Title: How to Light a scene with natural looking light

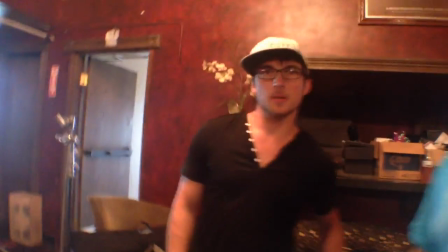0:00 Okay, it's time for a quick lighting tutorial because it looks like we've got a couple seconds for extras coming on up. Alright, so here's what we have going on.
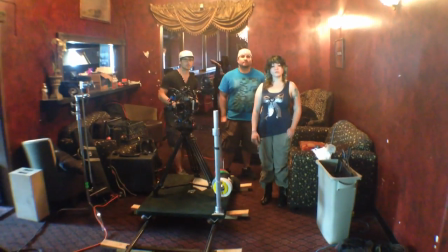0:09 So here's the scene, camera's back here, so there's camera, and it's on this nice dolly,
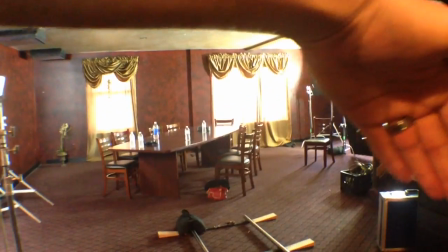0:19 and I'm getting blasted here, but we have these two windows,
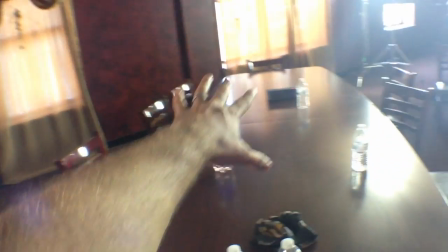0:23 or three windows, and we're going to have all these guys sitting at this table here, and they're going to be doing and whatever gangsters do at a table. But we want it to be really contrasty and really kind of moody. So, but the way the table's positioned and stuff, we can't necessarily use the window light as the key.
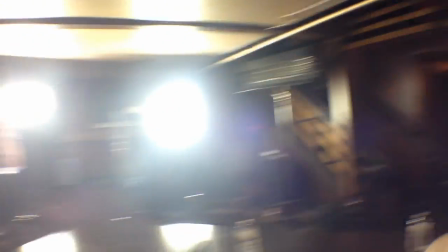0:45 A little bit of a, use them as a kicker, but once we, or a rim, but once we had them open, it was just way too much.
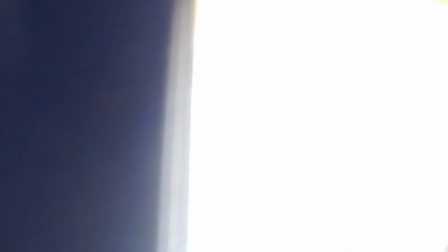0:52 So right now we have these curtains over top. we have some kind of plastic diffusion over that to kind of drop it down
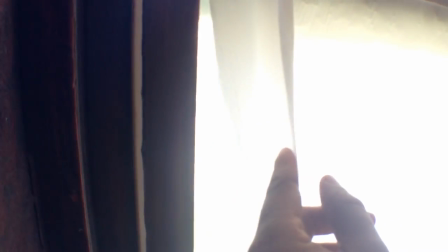0:59 otherwise behind it is just regular glass window light on
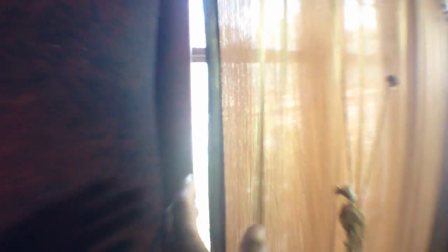1:04 this window we didn't put the plastic because it was you know we need a little bit of there we go
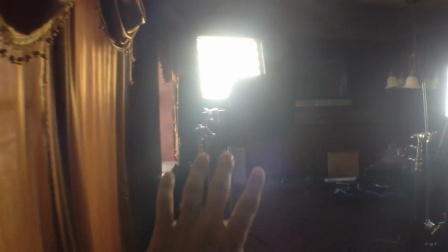1:08 see we need a little bit of more volume off this because I have these flow boxes acting as the key light it's not really the key light it is the key because it's the most substantial source coming in. But we're really going for kind of hard. You can see it on the iPhone a little bit. Nice hard light on this side and a little bit of fill on that side.
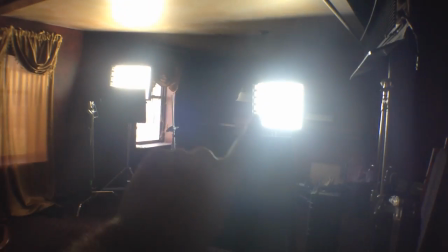1:34 So, guys at the table. These were supposed to be the 800 Jokers, so a little bit harder HMI. But the Jokers, the one we had isn't working. I'm worried about blowing the circuits with a couple of 1200s. we're in an old building in Salt Lake.
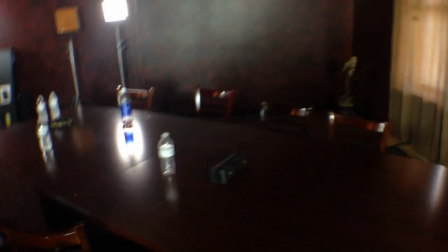1:51 So turn into flow boxes, which it's going to work out. So the flow boxes are acting as our key from that side on the table.
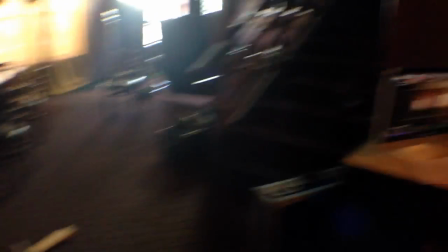2:00 Let's see if you can see it at all on the monitor.
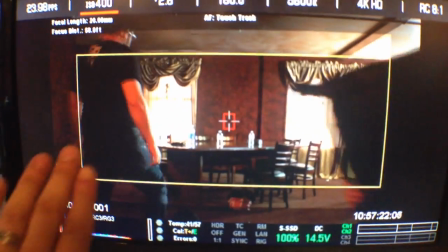2:04 So you can kind of see we have it dark on this side, lighter on this side, but it was a little bit too dark on this side.
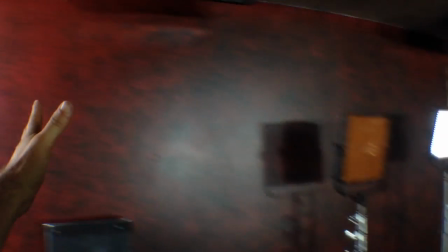2:12 So we threw up another flow box and bounced into the wall. So it just raised the ambient level just a little bit into this corner because it was too dark.
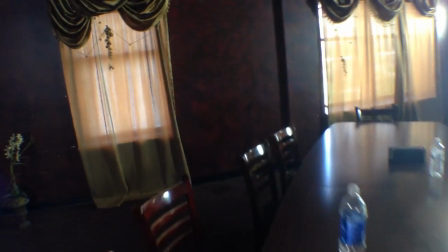2:21 And then because the guy's sitting here at these chairs, I want them to be edged.
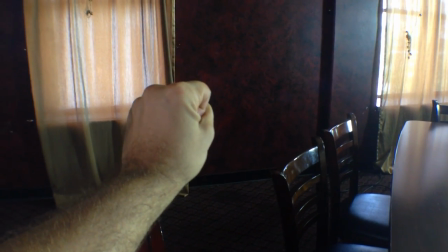2:25 Now you can see that green on my hand, those, the Kino bulbs, a little bit green.
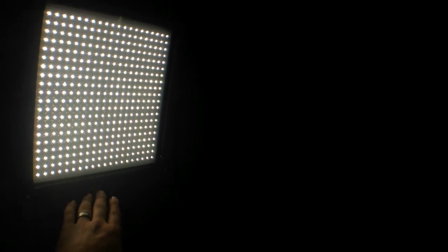2:32 We have an FNV LED, so it's a small source. It's going to be nice and kind of hard on his face right there.
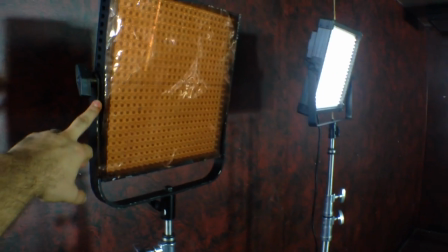2:41 In addition to that, we have another, this is a light panel, 1x light panel. So this is the expensive version, non-expensive version.
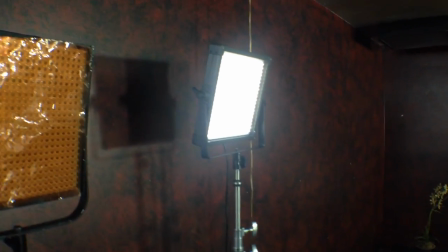2:49 I like these a lot better. The output's better. They're lighter. They're not as expensive. But we have a set of these too.
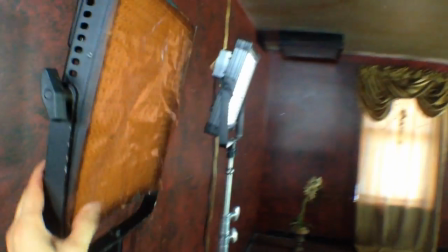2:55 But this is on a battery right now, so it's convenient. So I threw some orange on this. So when we pump in for tights,
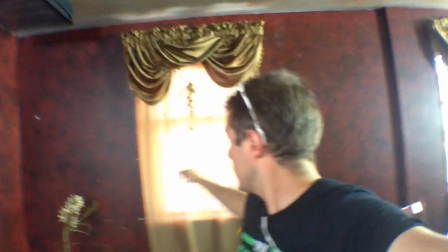3:03 we can throw a little color so it's acting like this window is maybe is showing a little bit of light on them, so it's interesting too. So when we punch in for tights, we'll readjust a little bit. We'll throw the orange kind of as a rim and bring in the panels in so it looks more interesting. Do you need me to hold that for you, Mark? No, I'm good. Thank you, though. I only have this much to go. Yeah, so say hi to the folks at home. Hello, everyone. We're liking the FMV. Yeah, we are. We're loving it. Oh, there we go. Now it can see us.
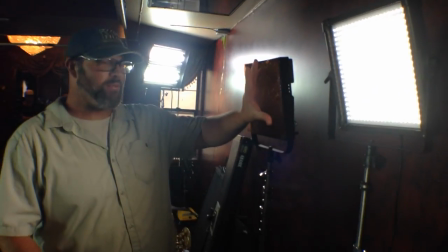3:37 The FMV seems a little It's a little brighter even though it's a smaller light configuration than the full year or two old light panel. Exactly. Let's see, anything else that we did lighting wise in here. And you know this isn't the final, we don't have the A-Team in here so we don't know what they're looking like because they may have a little bit different complexions than our stand-ins. So that's just the initial setup. When we get them in here we'll just do some tweaking and then we'll go. Hopefully I'll have a couple seconds just to show you what it looks like.
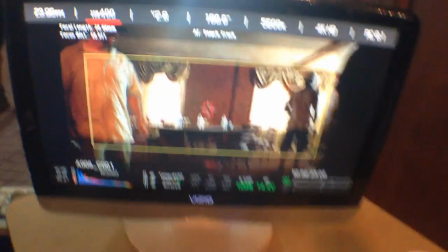4:07 Maybe I'll try and get on monitor when they sit down.